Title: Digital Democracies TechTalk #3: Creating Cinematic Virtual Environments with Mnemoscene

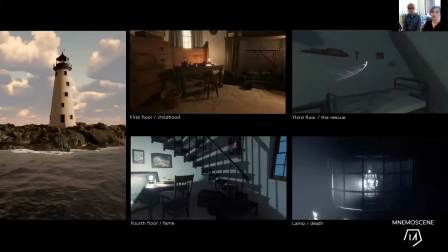(42:10)
and colour was really important to this project we were trying to create this emotive response to the film and and move from the whole thing moves from a sort of morning and as you go up the lighthouse it kind of progresses to dark um more towards the end of her life and here the sort of
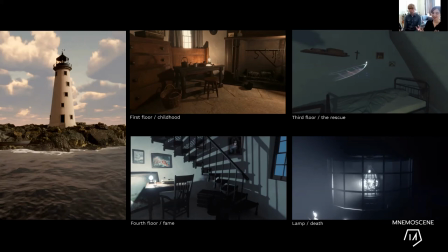(42:31)
you know the the dawn was very peachy very optimistic and then we went through these kind of greens and then out to the the dark blues at the end so um in terms of the coloring the approach that we took for this project was to approach it as we would
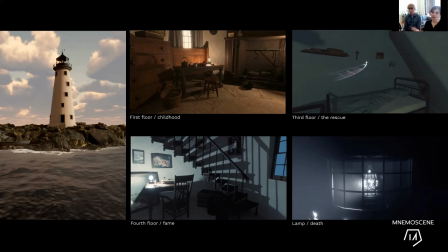(42:48)
have a film and collaborate with someone to do the color grade which
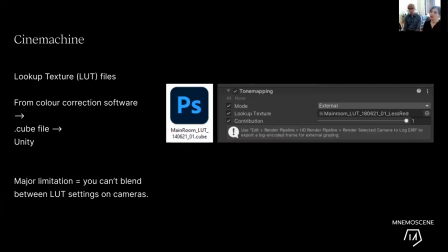(42:54)
is interesting so uh the color grading was done using lookup textures or luck files and that meant that the what would happen is i'd send a still of the you know the environment to the color grader um and then we would
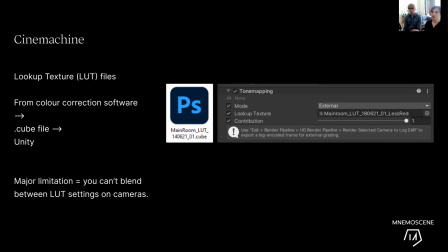(43:10)
in an external software this was da vinci we were sort of able to have a lot of control over the color more control than using the color wheels in unity and once that was all colored in da vinci i would get the luck file back and the luck file is the file that kind
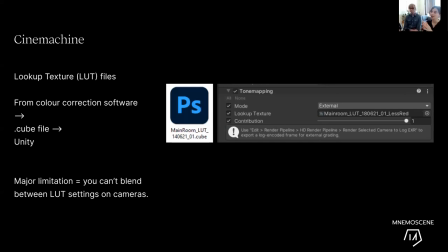(43:27)
of contains all the color information and in unity you can just drop the luck file into the tone mapping option to apply the colors to your camera and it was an interesting process because it works well
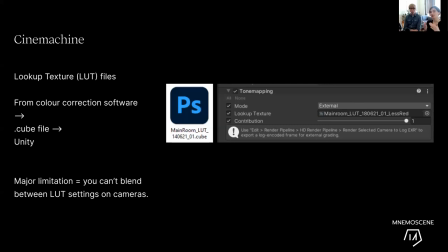(43:43)
but one of the kind of major limitations for us is that when you blend between cameras you can't blend luck files so that kind of it brought this ability to have lovely color grades but it introduced this issue that you then couldn't blend between cameras because what would happen is you went from
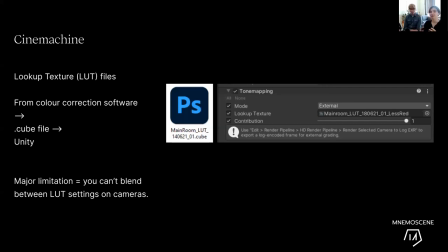(44:00)
one camera to the next with different luck files there'd be a hard change which meant more more work in post and I think that when you're on you know working on a project like this lots of things come up that you hadn't anticipated and it's all it's all learning but that was definitely an interesting learning takeaway for us
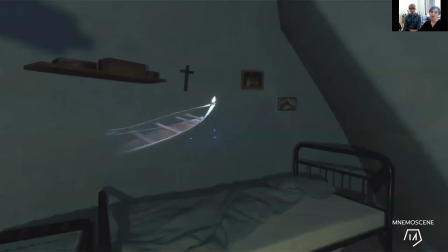(44:19)
so we didn't want to break the principle of a camera that moves through the lighthouse in a single take which presented an issue for the section of the story where there's a storm at sea because we didn't then want to take people out of the lighthouse and
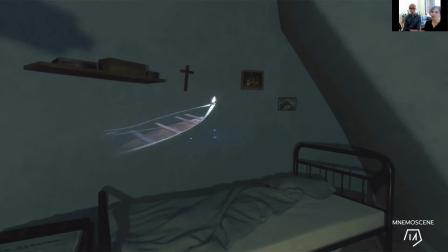(44:36)
put them out in the storm at sea so it's like how do you tell that part of the story without breaking the single take. So to solve this, when the camera comes in at the start, you'll notice there's a boat on the rocks.
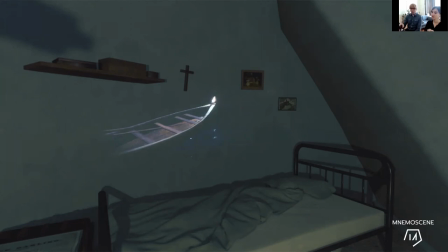(44:52)
So we created a kind of seagoing version of this using Unity's physics capabilities and placed it out at sea at night, which we then filmed and then took that film as a MP4, I think it was,
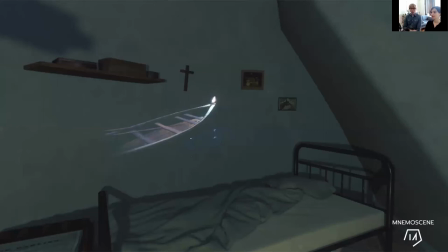(45:07)
and then projected it on the wall using an asset we found, a projector asset. Projector simulator I think it's called. It was fun, it was like a film, making a film within a film within a film, and you could imagine sort of projection within a projection, but it worked well for our purposes for this project.
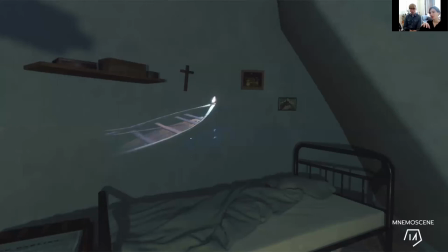(45:27)
And what you hear is when you're going into the room you see this sort of projection of the boat at sea, it's quite abstract, but you hear Grace Arne's mother recalling the night of the rescue for a letter.
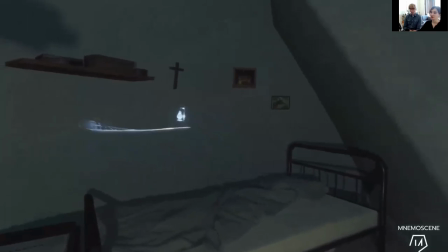(45:42)
So this is the projection here. And what we did was we used the timeline to turn the projector on and off.
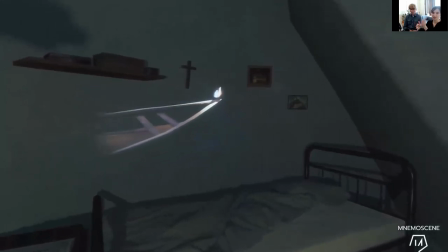(45:50)
So when you come in the room, you look at the wall, but you don't want the projector there. And then as you turn, the projector comes on. So when you turn back again, it's playing and all these different sort of sequencing abilities were done in the timeline.
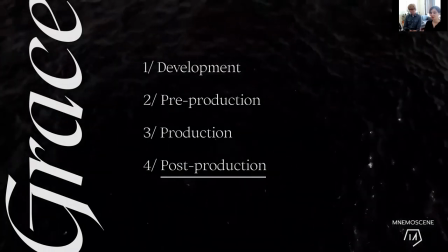(46:07)
So finally, the sort of final bit, once we had done all the modeling and we had all the cameras in place, was recording and post-production.